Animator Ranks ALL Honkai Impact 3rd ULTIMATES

I am a professional animator. You guys may know my work from Genshin Impact stuff or from Ruby Volume 3 and a bunch of other things. But today, you guys wanted me to watch Honkai Impact 3rd animations, so we're gonna try to figure out who has the best ultimate animation in the game. Let's try to do this.
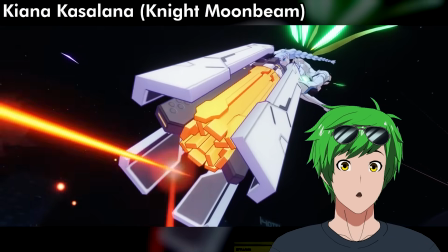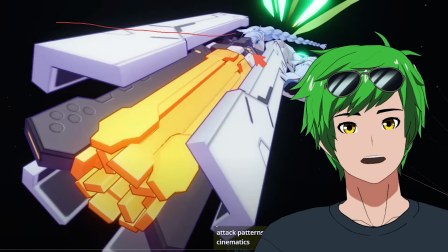Wait, that's actually sick. I feel like it can be better if you exaggerated the focal length even more, like Seal and Star Rail. You can get something like this, which would feel so much cooler, to be honest. So I think it's kind of mid.
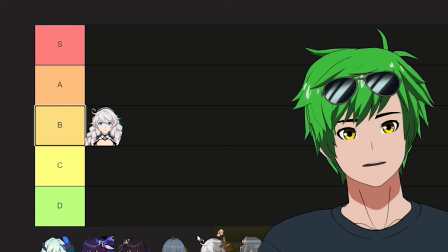It could be better. Kiana is probably a B. We start all these with Bs, but honestly, they just are.
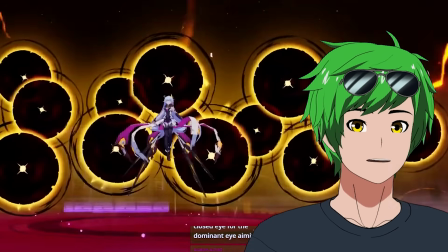Holy sh! I like this. This is a really cool composition. The camera shake works really well with the effects, so good job.
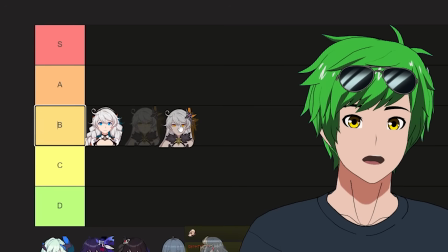This is the other Kiana, right? That's an A.
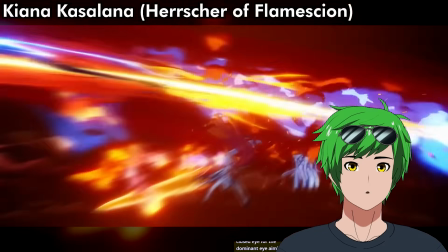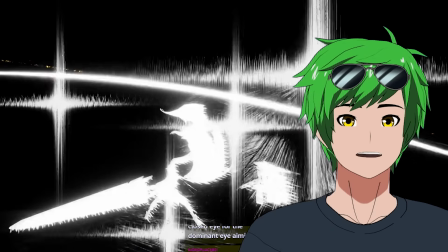Yo, guys, impact frames, let's go. Dude, these are so pretty. Dude, holy shit, bro. Dude, honestly, this was a pretty mid ult. There's a lot of things that are wrong with it, but those impact frames go hard.
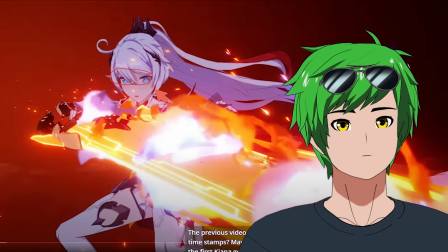Take a look at this. We still have the same dead eye look, which is not great. Like, we should do something about that. Other than that, like, this feels a little weird. Like, it kind of cuts off at the end. Like, I'd like to see the tip of the sword, ideally. So it'd be nice if it was more like this. You see that?
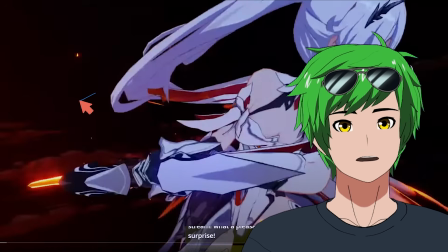It's like, that feels a little bit better. This is a bit of a missed opportunity for silhouette here. You could have had the sword here in a really sort of dynamic pose with like the arm here.
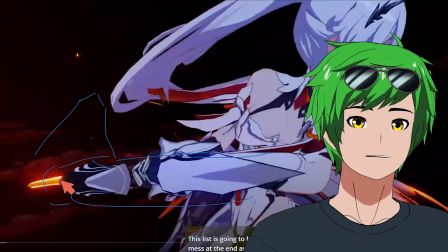That would give you so much more anticipation than whatever this small sliver of sword is. If she had that, it could have been pretty good, but alas. I'm gonna give it a B. Effects are gorgeous though.
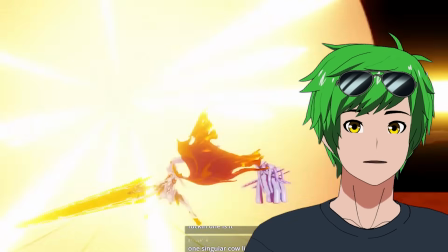Absolutely gorgeous.
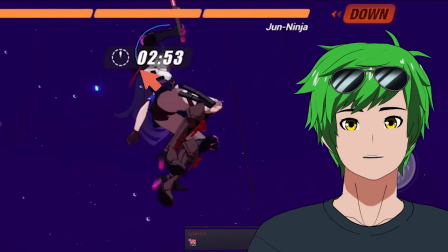Ka-ching? I mean, the pose is really not that great. It's just sort of a blob. Like, you don't really see like the silhouette of the character.
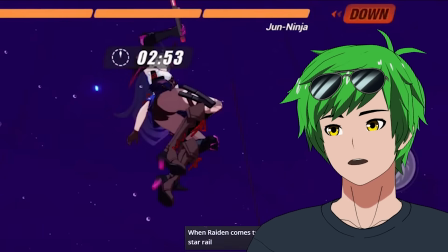Like, imagine this if you had like a better silhouette. I don't know, like something like this. Right?
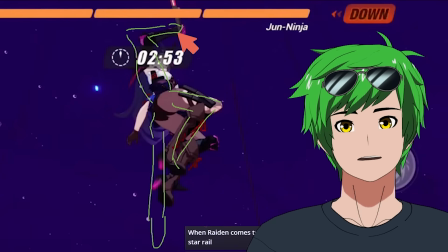Like, that's a cool silhouette. But like what they have here doesn't really read well, especially as a slow-mo shot.
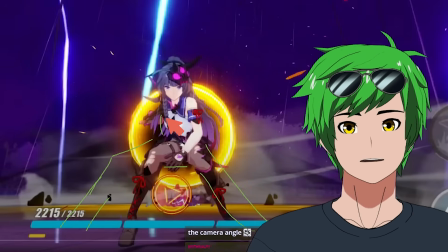And then on top of that, the landing pose could definitely be better if they sort of like landed her a bit more like this. You see that?
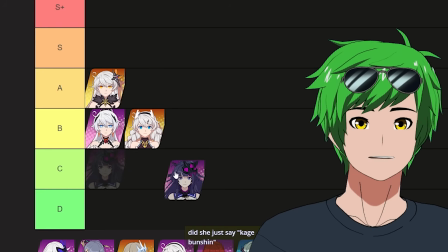Same pose, better silhouette. This one is honestly a C. Maybe even a D.
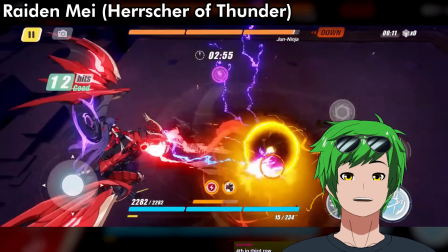Yo! What the f- Holy shit! Whoa, bro, no way.
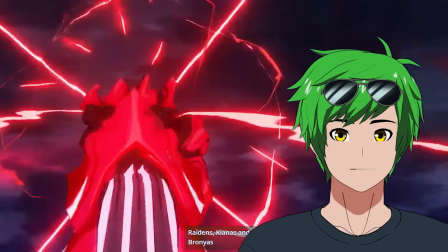What the fuck, dude? Holy shit. This beginning here, great start. And then the amazing transition from like her pose into the dragon here.
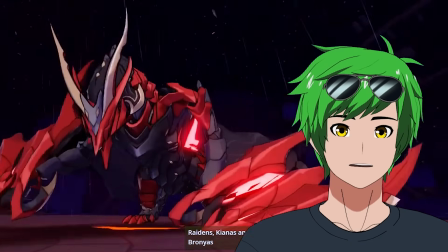She like goes up, boom, dragon. Fantastic. The great Dutch angle here too is a really, really cool choice because you really want to destabilize the audience there.
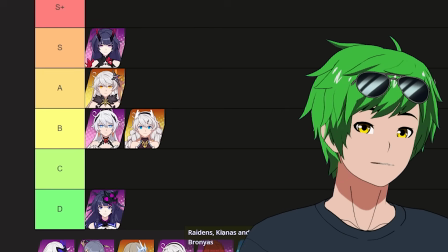You want to make them feel like something is influencing the land. I like that. S? Now, the reason why I don't rank it like an SS, her line of action is supposed to go from right to left here.
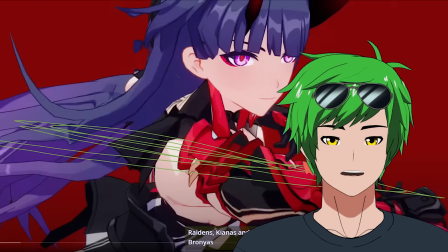It's implying that you're going to get a slash like this. And then you go to the next frame and it goes down, which is not great.
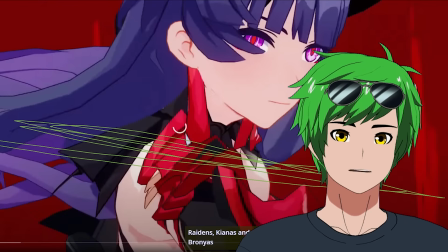So they really should have animated it here to have her be doing a downward strike if you wanted that to properly carry over. I'm gonna put her on S still. She gave me a very genuine reaction. She deserves it. Yo, what the hell was that? It's so busy that you actually don't really know what's going on. So these are what we call tangents in like animation and art and stuff.
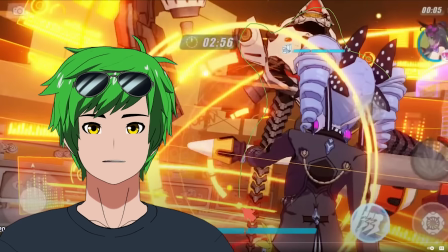It's when you have two silhouettes overlapping each other and you can't really tell them apart. These blobs kind of blend in together and you don't really see like what's going on. Ideally, you have this person separate and you have like this guy separate. So like if this guy was over there, then great. But unfortunately, he's not. So it reads a lot less clear than it could. But it is a really cool shot.
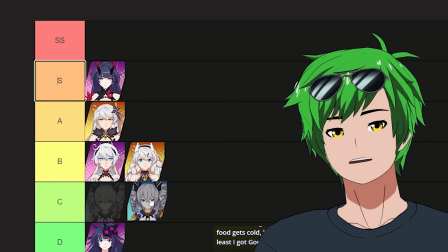Like, it feels good. It feels busy, but it feels a little bit too unclear for me. So I'm gonna give it a B. Is this Bronya?
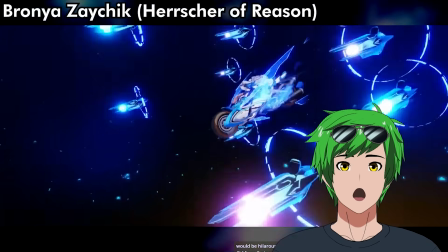Oh, it is Bronya. Yo! Yes!
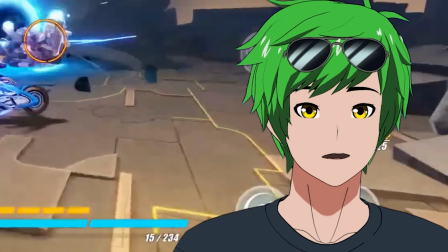Dude, that was sick. Holy shit. The composition on this is beautiful.
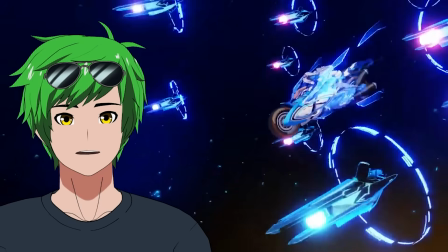This like gives you a really cool sense of scale along with like a very strong anticipation on the right.
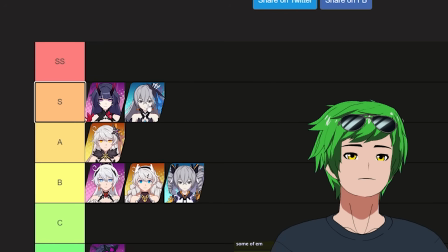Oh, so good, dude. I'm gonna put this in low SS because it's basically perfect.
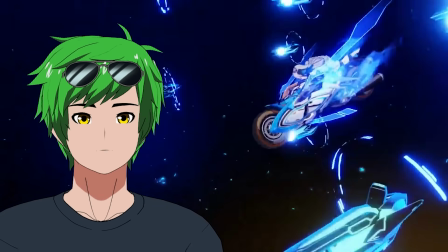The only thing that this thing does wrong, I wish it had more of like a sudden ramp up of speed rather than a slow ramp up of speed, but it's really, really good. So it gets an SS, but it's a low SS. That was pretty meh. It wasn't bad.
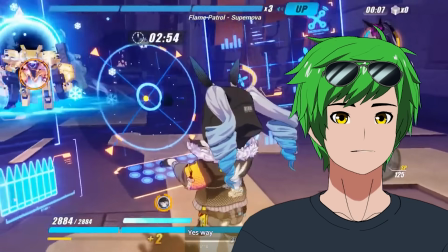I actually really like the silhouette on this one, so I'll give it points. Like, this is a good silhouette. Like, that's a good silhouette. It's very clear what's going on. It's very clear what's going on here. Like, overall, still pretty lackluster, so I can't give it higher than a C, but it's a C.
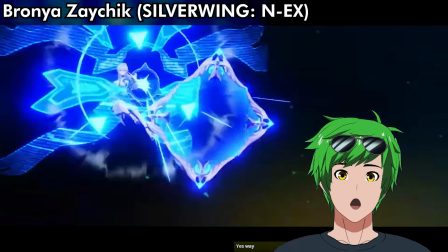Who was that? Dude. Oh, grown up. This is also Bronya?
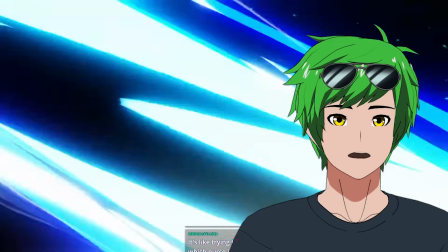Bruh! So the reason why this isn't perfect is because the camera shake is too strong. That's literally the only reason.
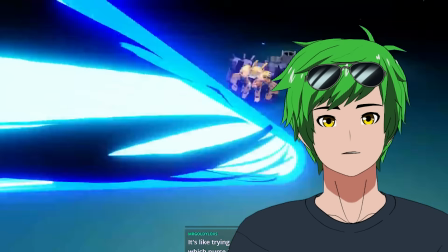So the camera shake is too strong, so it actually pushes this thing out of the frame in a way that like feels a bit distracting to the rest of it, but it ultimately feels great.
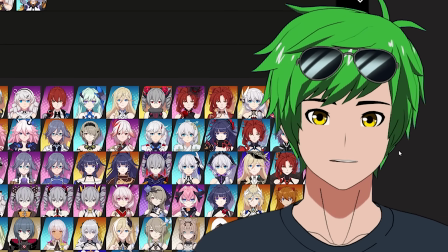Silverwing, you're an SS. Where the hell are you? I'm gonna spend the next 5 minutes looking for you. I'm gonna hunt you down and I'm gonna put you in your place, which is above everyone else.
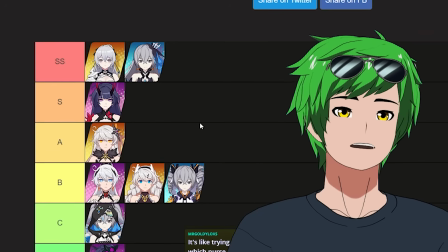Oh, this one. This is Silverwing. She is the top one so far. Silverwing is actually goated. go. Hey, that was good. So honestly, the two things that stand out to me here is like, this is a great pose. Great line of action, really consistent with how everything's moving.
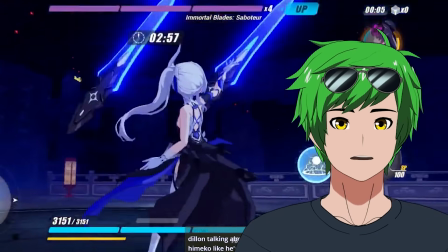This is just gorgeous. I mean, that's just a really cool effect. And then also, I think, especially with these character-driven animations, you really want to see her face.
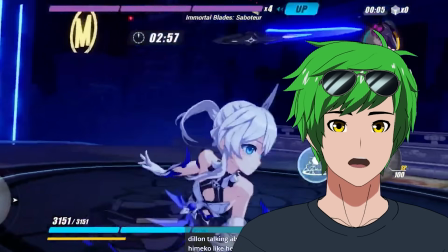She does have a bit of dead eye, but it's seen for just a short time. It's kind of forgivable. This is a great angle of her face.
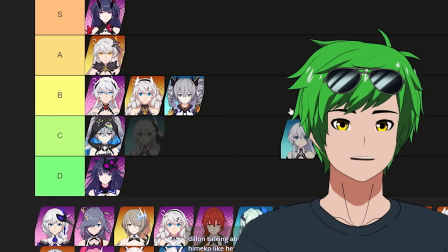Like, show the character's faces when you do these ultimates. I think it's really, really worth it. So she gets an A. Honestly, maybe even an S, because like, it's really solid.
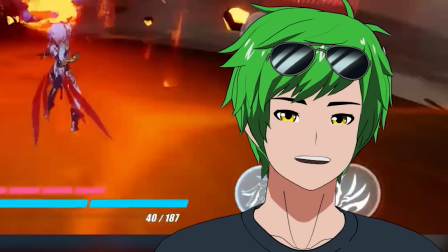Pretty bad. I'm not gonna lie. Don't get me wrong. It starts out really strong. I have high expectations for her, and then I'm let down. This is a great beginning. Great silhouette, great strong start.
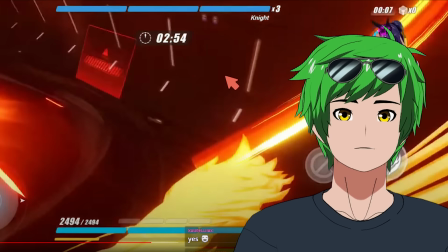Really clear what it's supposed to do until here. It goes out of frame into the ground. The Phoenix should be here in the frame, like straight up, like boom, like that's what you want to see.
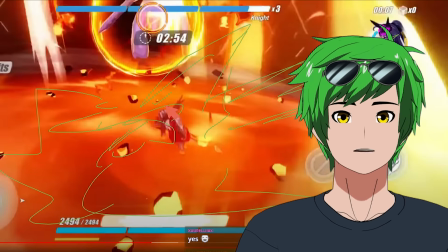And then when you get to this point, like you actually get like an explosion where the Phoenix lands. So I'm gonna give her, I want to say B.
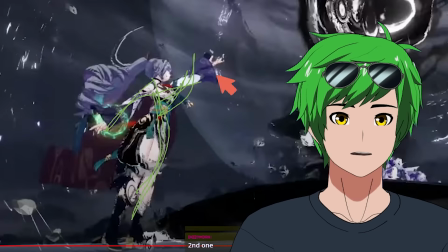So this is a fantastic pose. This also a really, really good pose. So like you're getting these amazing poses. The camera shake, the effects, the ink droplet at the end. That's got to be the best one so far. She's an SS.
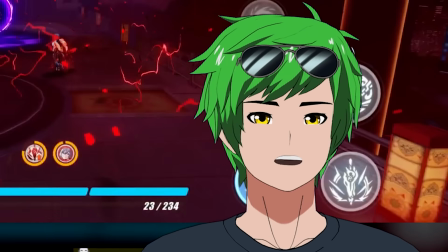You're joking me, dude. There's no way. It's so good, but it's so simple.
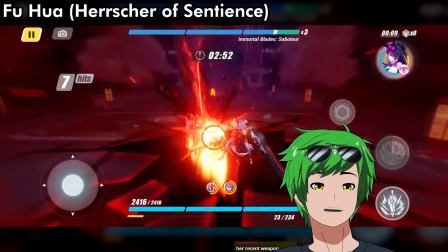Jesus. Holy shit, what the fuck is going on? Okay, yeah, that's SS, dude. That we have to count that. The animation after that is so good. Even though it's not the cinematic part of it, I can't not do that, bro. Fu Hua, you are literally breaking this tier list. I cannot stress enough. Bro, that was so good. That was crazy. Yo, who the hell is that? Senti is Fu Hua with sentience transformation. It's still Fu Hua. How?
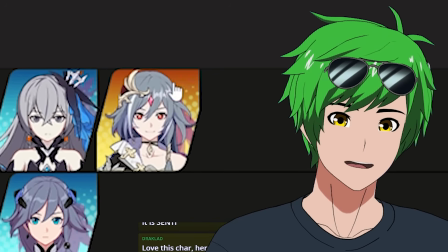Okay, it's just her with a different weapon. Okay, good job. Good job. You did good. I'm just gonna pat you on the head there. A little extra reassurance.
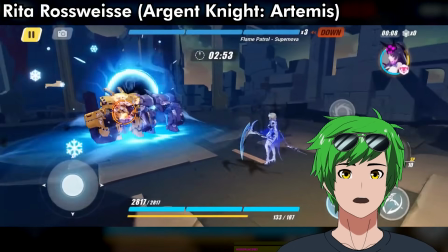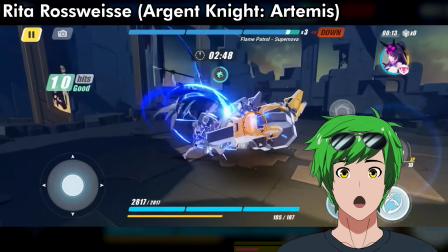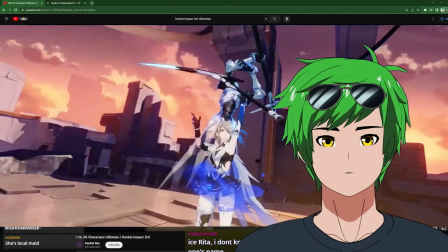That was a really, really smooth animation. Just great posing, great silhouettes, great impact, great camera angles.
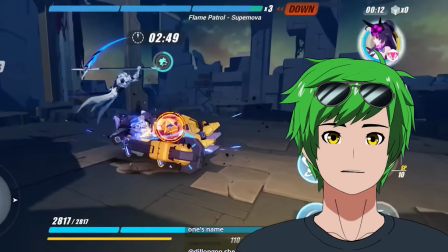And then afterwards, you also have some really good effects here with the little ghost guy in the back. And then the final smash of the combo, really good.
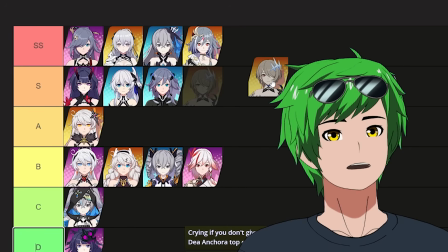She is an S.
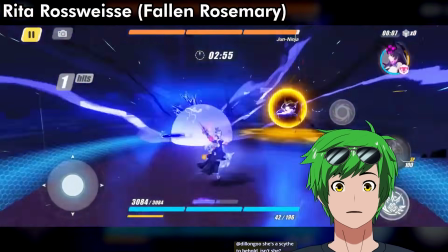Bro, what? Bro, what? Who the heck is this?
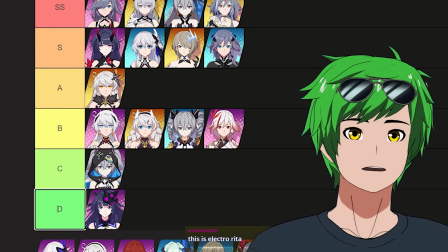Electro Rita? This is crazy, dude. Electro Rita probably gets a high A. I think she's good.
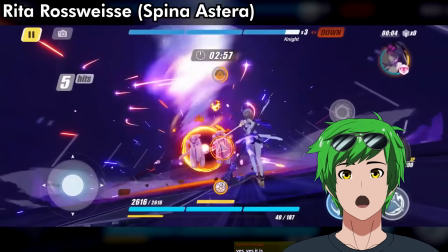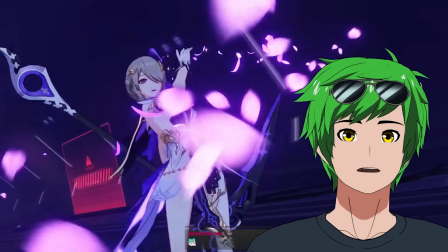Anticipation, let's go. Great pose here at the beginning. Good face focus, decent enough. And then this right here, really cool pose at the end too.
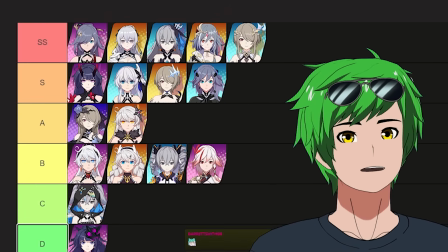Yeah, this is really, really good. She's an S, maybe even an SS. And for no real reason except for that it's just kind of perfect at the moment. There's nothing like wrong with it, so I like it a lot.
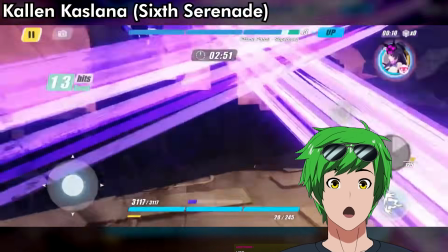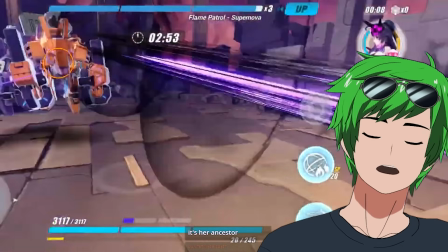Okay, let's talk about this one. This is really cool. That was a little lackluster on the camera work. It's just rotating around a point that doesn't seem to be very important.
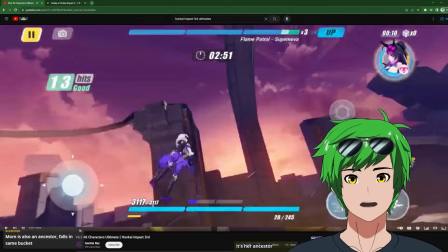What are we looking at, right? There's nothing here. And then right here, you actually have too much camera shake once again.
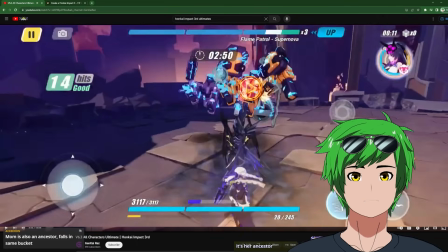So you're actually losing a little bit of this clarity, a little bit of that momentum because the camera shake is convoluting it here.